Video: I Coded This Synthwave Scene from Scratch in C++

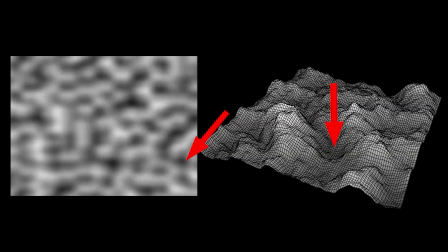Bright areas blend smoothly into dark ones, and that subtile gradient is exactly what gives terrain its rolling hills and gentle slopes.
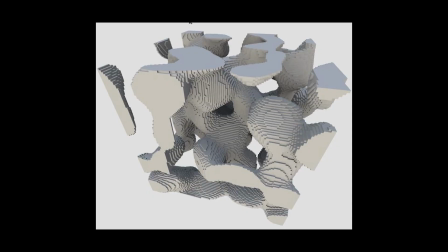Parallel noise can also work in 3D.
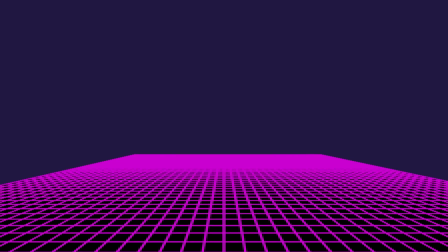But for our grid, 2D noises fit perfectly, since our terrain is essentially a flat 2D surface where each point just needs a height value.
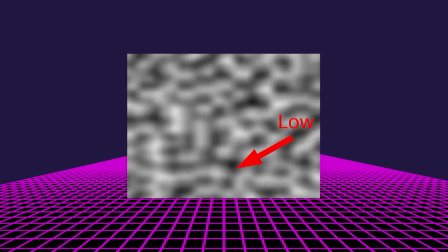We can interpret this noise map as a height map. Black areas represent low elevations, valleys or plains, while white areas become mountain peaks.
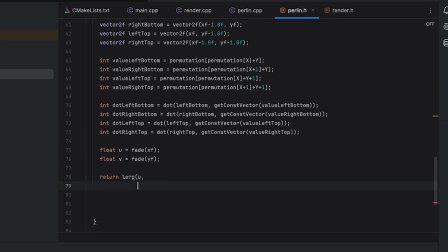I wrote a simple parallel noise implementation, and now our flat grid looks way more like actual mountains.
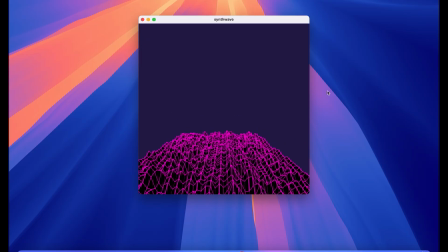Alright, now our terrain looks like a proper mountain. But there's one problem.
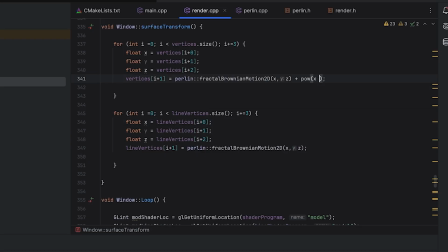I want the higher peaks to be on the left and right edges of the screen, and the center to stay relatively flat, like a valley or a road between them.
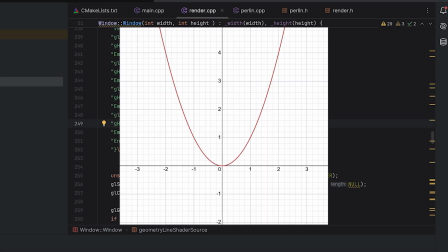To do that we'll add our height values with a simple parabola function that's low in the center and higher near the edges.
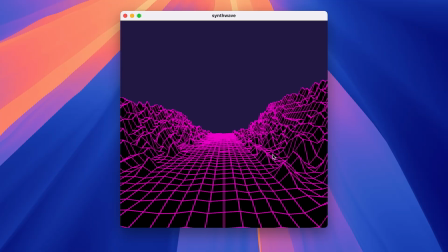Much better. Now about colors. Right now it looks a bit dull.
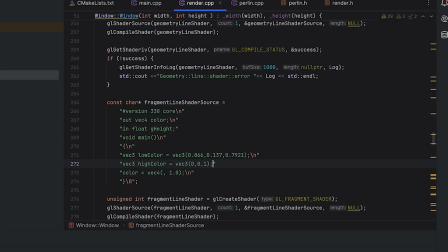Let's add a smooth color gradient in this shader to give the mountains more life and that glowing neon vibe.
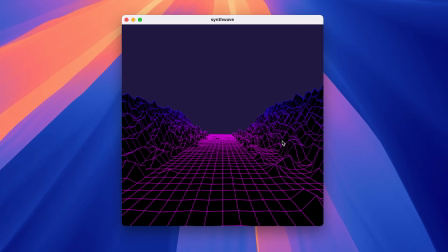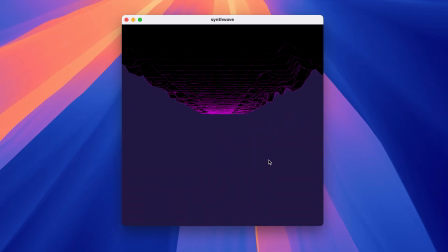The second key ingredient in our neon mountain scene is, of course, the sun. I decided to create it entirely in this shader, without textures.
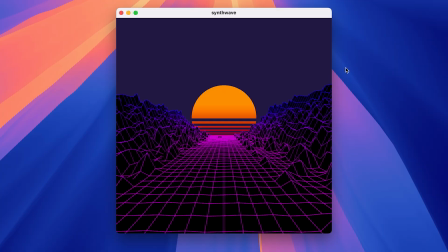The sun really brings everything together at the depths, lights and the iconic synth wave vibe.
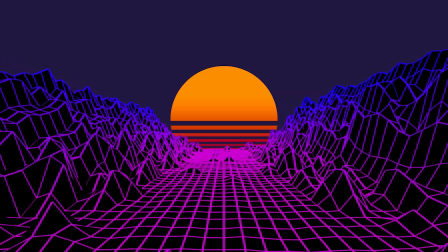And that's it, the final render is done. You can find the link to the source code in the description, along with the resources that inspired the project.
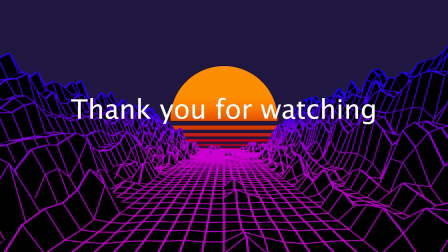I'd love to hear feedback about the video in comments. See ya!